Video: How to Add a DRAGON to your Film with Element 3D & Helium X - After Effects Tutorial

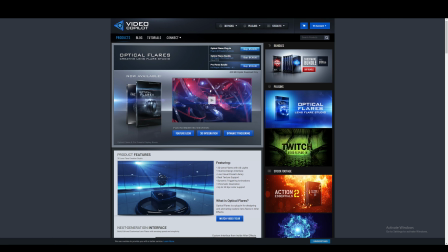[8:15]
And the third winner will get Optical Flares by Video Copilot, Helium X, Film Convert Nitrate bundle,
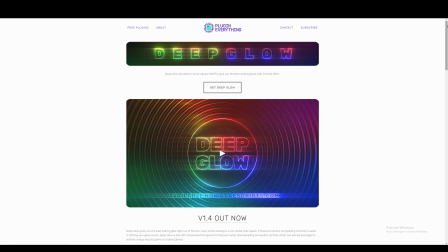[8:22]
your chosen cloud pack from the Pixel Lab, Deep Glow by Plugin Everything, and our Master VFX bundle. We will announce the winners 24 hours after the release of this video, so make sure you leave a comment.
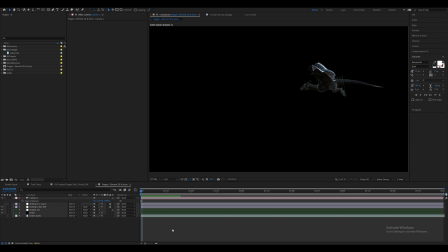[8:33]
Alright, back to the tutorial. Now let's animate the camera to follow the dragon. I only used the point of interest to animate because I did not add too much depth to the scene, but if you do end up animating the position 2, make sure you add more depth with the clouds to the scene. This is for later though. For now, click on the stopwatch in the beginning of the timeline, then go to the end.
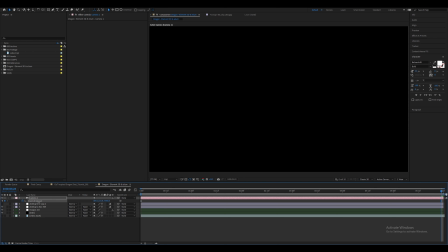[8:53]
Make sure to keep the dragon in and just add various keyframes. Try to make sure the spaces between the keyframes and the camera move between them is fairly similar to make the camera pan as smooth as possible. We're also going to press down Alt and left click on the point of interest of the camera.
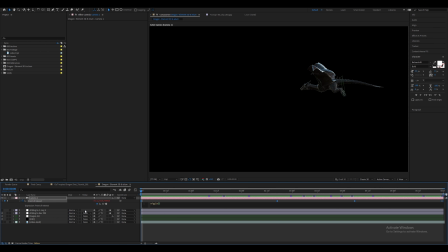[9:09]
Let's add a simple wiggle expression. Type wiggle in bracket 0.6 comma 60 end bracket.
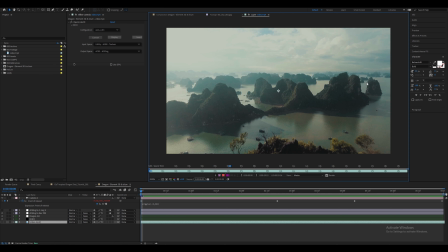[9:17]
Now back to the live action plate. I just want the top part of this footage to be shown as it quite perfectly matches the perspective I want.
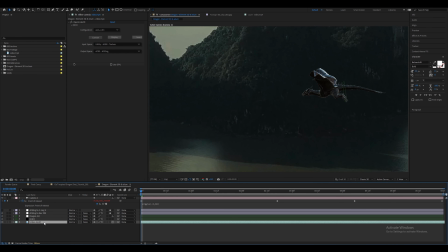[9:25]
Unhide it and firstly let's make this layer 3D. I'm gonna move it back far, then you may need to rotate it and scale it up.
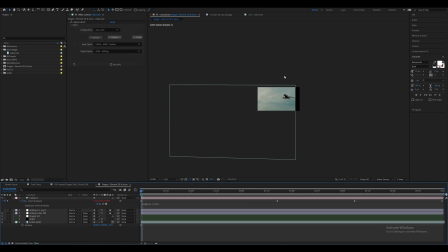[9:32]
Once the live action plate is in the right position, let's set up our lighting to match the background. Go to Layer, New, Light and change the light type to parallel. For now, leave the intensity as it is, but make sure cast shadow is checked on.
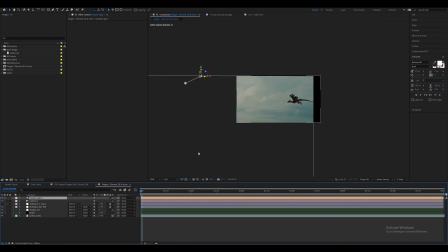[9:46]
Leave that at its default too. I move the light around and change the position. Just for reference, as moving the position of the parallel light won't actually change anything, only if you change the point of interest. So I moved it to the side and lowered it down slightly. Then go to the top view and make sure the light is coming from behind.
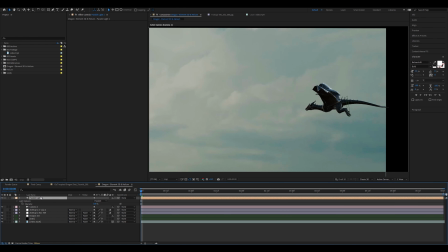[10:03]
This will give you more of an edge light. Selecting the light, press T and change the intensity to 500%.
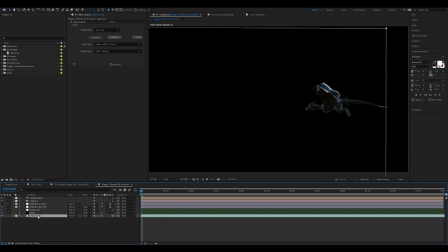[10:09]
Then go to the backplate, double press A and turn off accept lights.
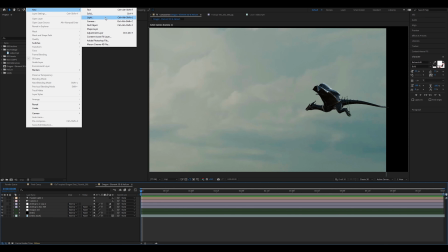[10:16]
Then go to Layer New Light and let's add another light, but make this one a point light.
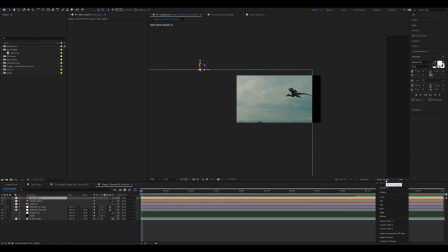[10:21]
Leave everything at its default again, but make sure Cast Shadow is checked on. Again, go to the top view and move it closer to the dragon, but have it coming from the left still.
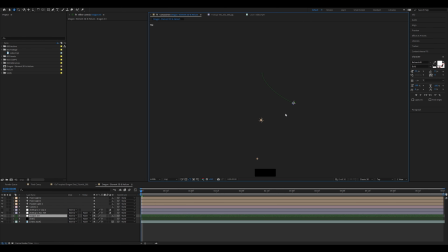[10:30]
Then duplicating this point light and move it to the other side of the dragon to increase the amount of light coming from the front of the dragon. We'll come back to the light settings, but for now, let's move on to the render settings in Element.
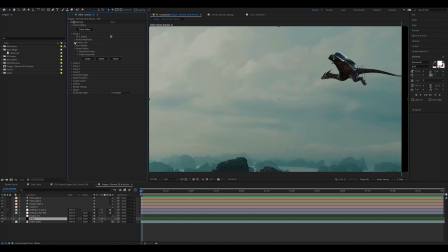[10:41]
Before we go into the render settings, let's go back to Group 1, Particle Look, and change the particle size to 20. And then in Render Settings, Physical Environment, change the exposure to 0.05 so it's almost not visible, but it does still add very slightly.
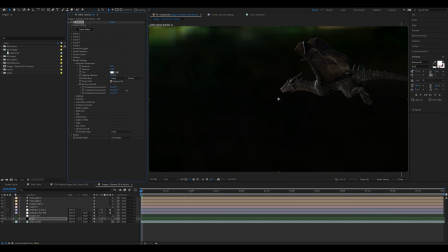[10:57]
I've also rotated the environment slightly so the light source will be coming from the correct place.
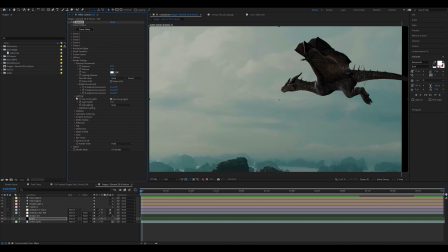[11:02]
In lighting, make sure Use Comp Lights is checked on. Then go to Shadows, enable it and change the mode to Ray Traced.
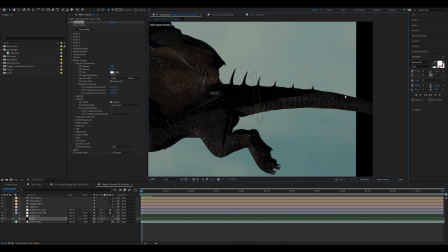[11:09]
The shadows, however, do not match the lighting of the environment. So let's go back to the point light.
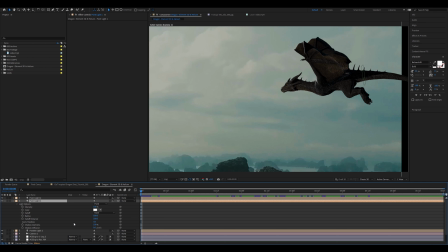[11:14]
Press A twice really fast for the lighting settings to come up. On the first one, change the shadow darkness to 30% and the diffusion to 100 pixels. On the second point light, change the shadow darkness to 80% and the diffusion to 100 pixels as well.
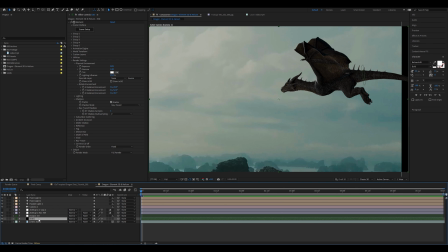[11:28]
This matches the soft shadows we should be getting from the environment. Back in the render settings, for under ray trace settings, change the samples to 3. Okay, moving down the list, let's enable ambient occlusion. I wish we could use ray trace for this too, but sadly it almost never works without artifacts.
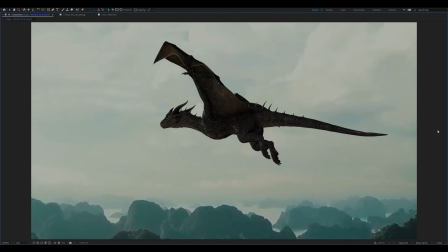[11:45]
For this model, it has a weird noise effect and I just could not find a way to fix it. Let me know in the comments if you do know though.
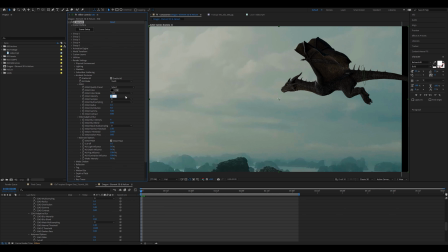[11:51]
So let's change it to SSAO and change the intensity to 3, increase the samples to 32, increase the multisampling to 4, decrease the radius to 0.8, change the distribution to 1.
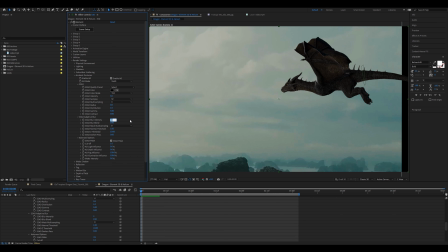[12:05]
Then in the blur settings below it, change the intensity to 10, the mask multisampling to 4, and that's it. This should not give you any artifacts for this particular model, but if you do find that you have some, just try playing around with these settings until it's gone.
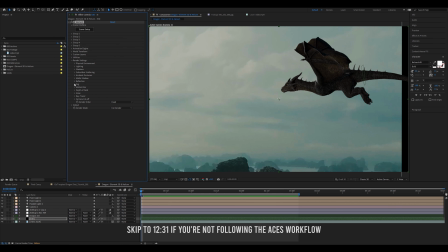[12:19]
Now let's move on to the fog settings.